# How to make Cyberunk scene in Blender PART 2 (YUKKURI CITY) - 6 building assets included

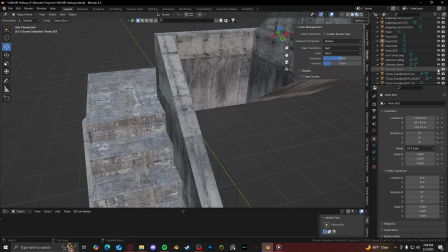And then the stairway walls was really easy.
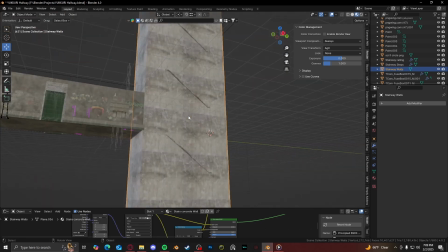It's really just a flat cube, just stretched super high up with a concrete texture applied to it.
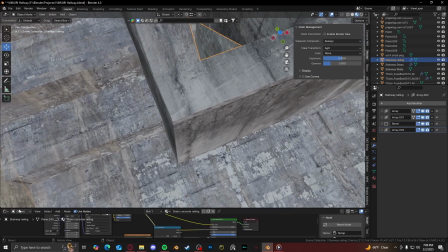The textures were pretty easy to make. The railing was, I think, concrete image texture.
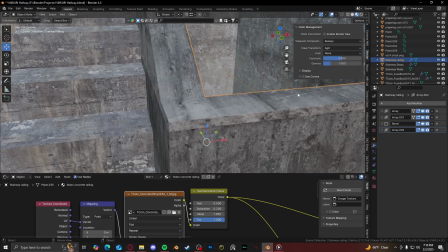It was just this one right here. And then I turned down the saturation on it.
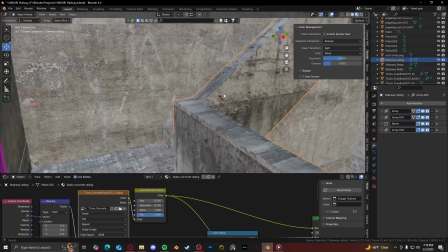It used to be this color right here. I was like, no, I don't like it. So turn on the saturation. The stairs are actually a mix of two textures.
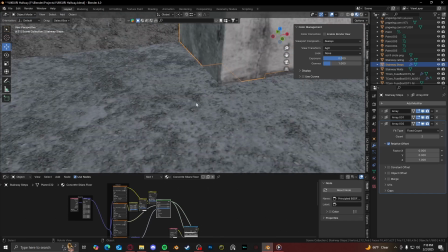So I think this is a dirt texture right here. Yeah, it's like a black dirt texture.
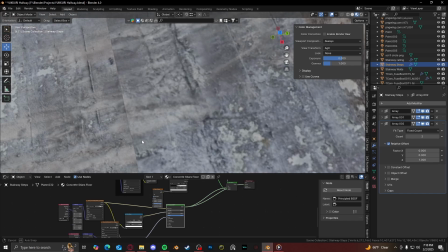And then the first texture is the actual concrete texture itself.
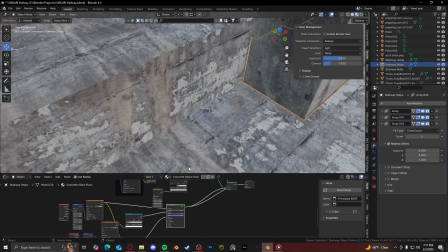And what I did was I used the ambient inclusion node.
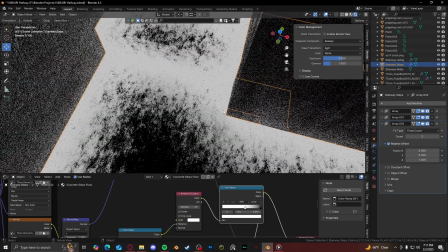But what the ambient inclusion node does is that it makes a gradient of the corners.
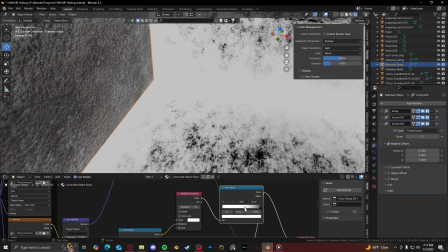So anywhere where it's touching a corner, it's going to be either white or black, whatever you want it to be.
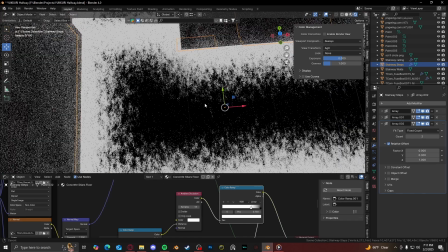And then as it gets further away from the corners, it turns into the opposite, whether it be white or black.
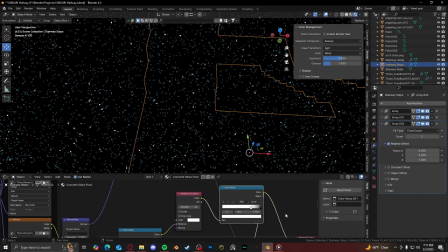And I use that as the mask for both textures.
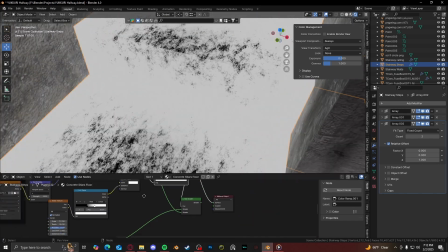So I think all the white here in this situation would be the dirt texture, and all the black would be the actual concrete texture. And I put those into a mix shader here, put the ambient inclusion into the factor.
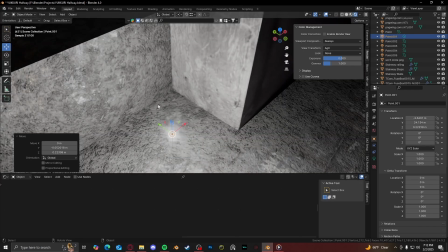Here you can see it better here actually. So all this bumpiness right here along the wall, along this corner right here, this is all the dirt texture.
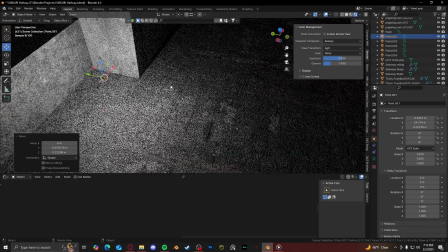And as it gets further away, it turns into the concrete texture.
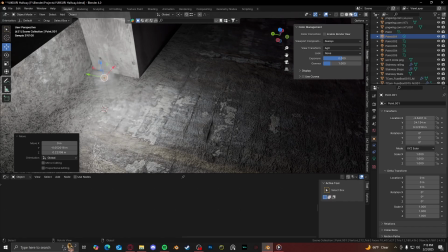So it gives it just that little extra realness to it. I can give a tutorial too on how to do that.
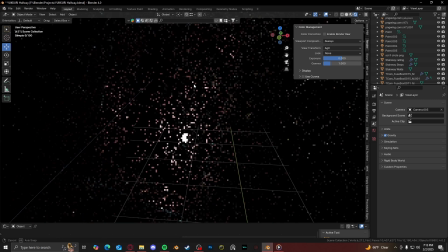It's really simple setup. So for the stairway at the bottom, I just put a red light, and at the top I did opposite, did a blue light up there.
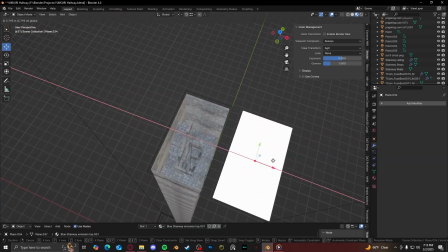Very easy stuff. It's really just an emission plane. Like that's all it is. There's nothing special going on up there.
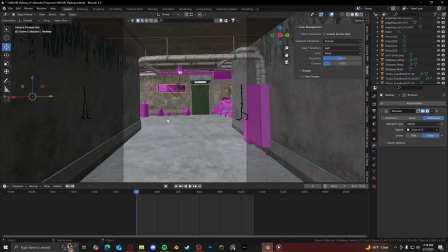Now for the camera movement, moving on to the camera movement,
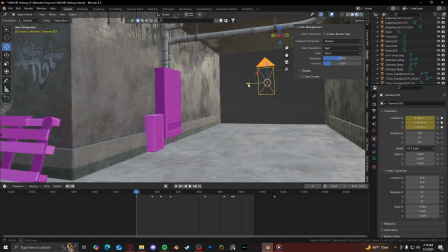this was a little harder to do because I needed the keyframe exactly where I wanted my camera to slow down.
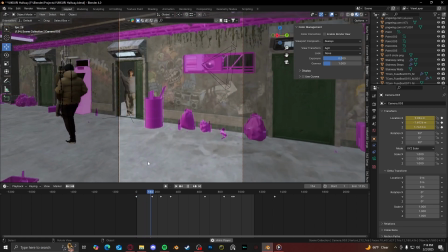So the camera would be moving, and then when it gets to the middle of this hallway, I slowed down the camera movement so it kind of looks both directions.
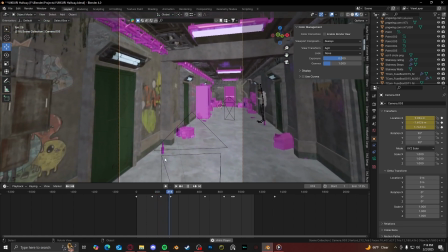And then I made the camera move down this hallway.
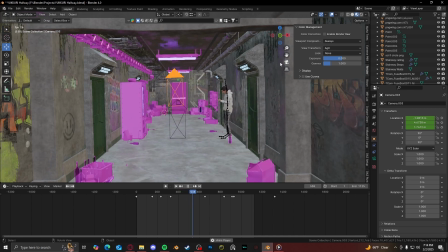So good. It's literally just moving in a straight line. It's nothing really special. It's the shakiness is the camera Shakeify add-on, the Ian Humor one.
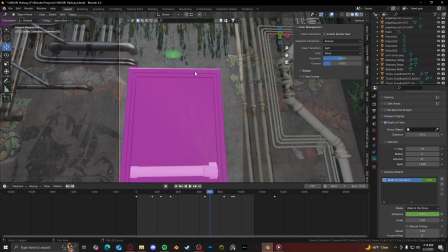And then I timed it correctly. I timed the door opening correctly with when the camera hits the door.
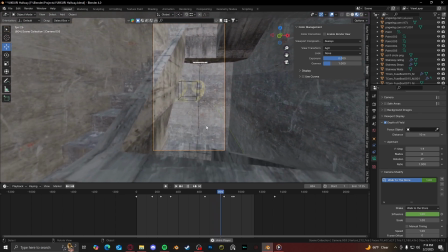Just like that. And then comes out here, slows down so it doesn't peek over the edge.
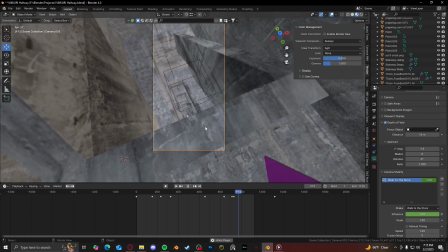And then looks down. And then made the camera follow the empty to look up.
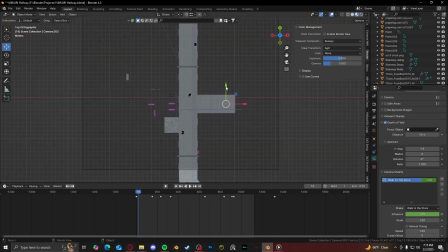So that's it for the camera movement. It's literally just a straight line. It's just moving from here to here, but I made it slow down at the parts where I wanted it to slow down.
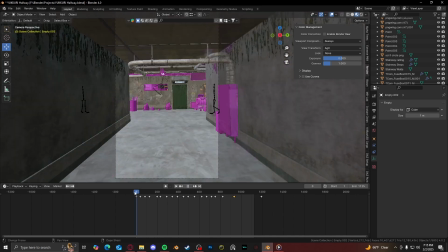And as for the camera looking around, it's looking at this cube back here.
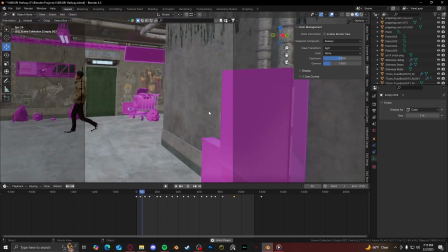It's just following the cube. Again, using the
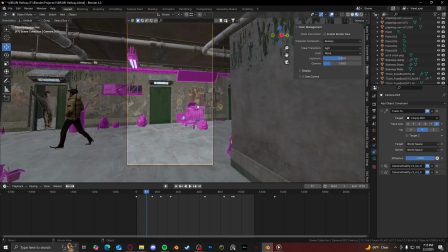track to camera object constraint. I just tracked it to the empty cube, and
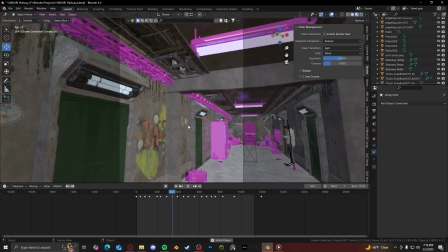I keyframed the cube to move exactly how I wanted it, and really just the camera Shakeify add-on just made it look more natural.
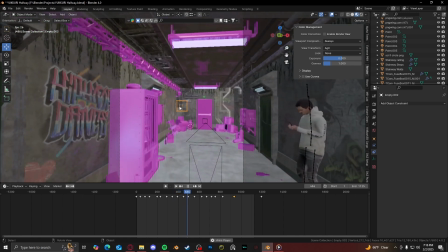Like the cube itself looks so wonky moving around like that. Oh my god.
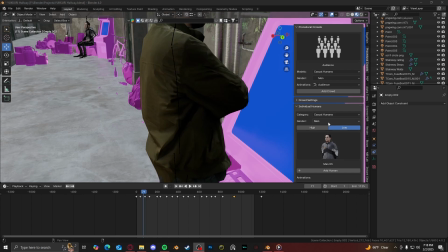So for the people, it's just this procedural crowds add-on again, but instead of placing a crowd, you can place individual people.
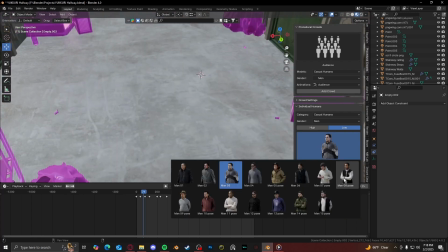So like I can pick like right here, and then I want this guy in my scene, and I want him to be low poly instead of high poly, so you can choose that.
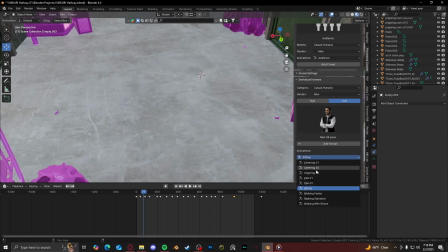And you can have them doing sitting, cheering, a whole bunch of stuff, and then it adds a person in there.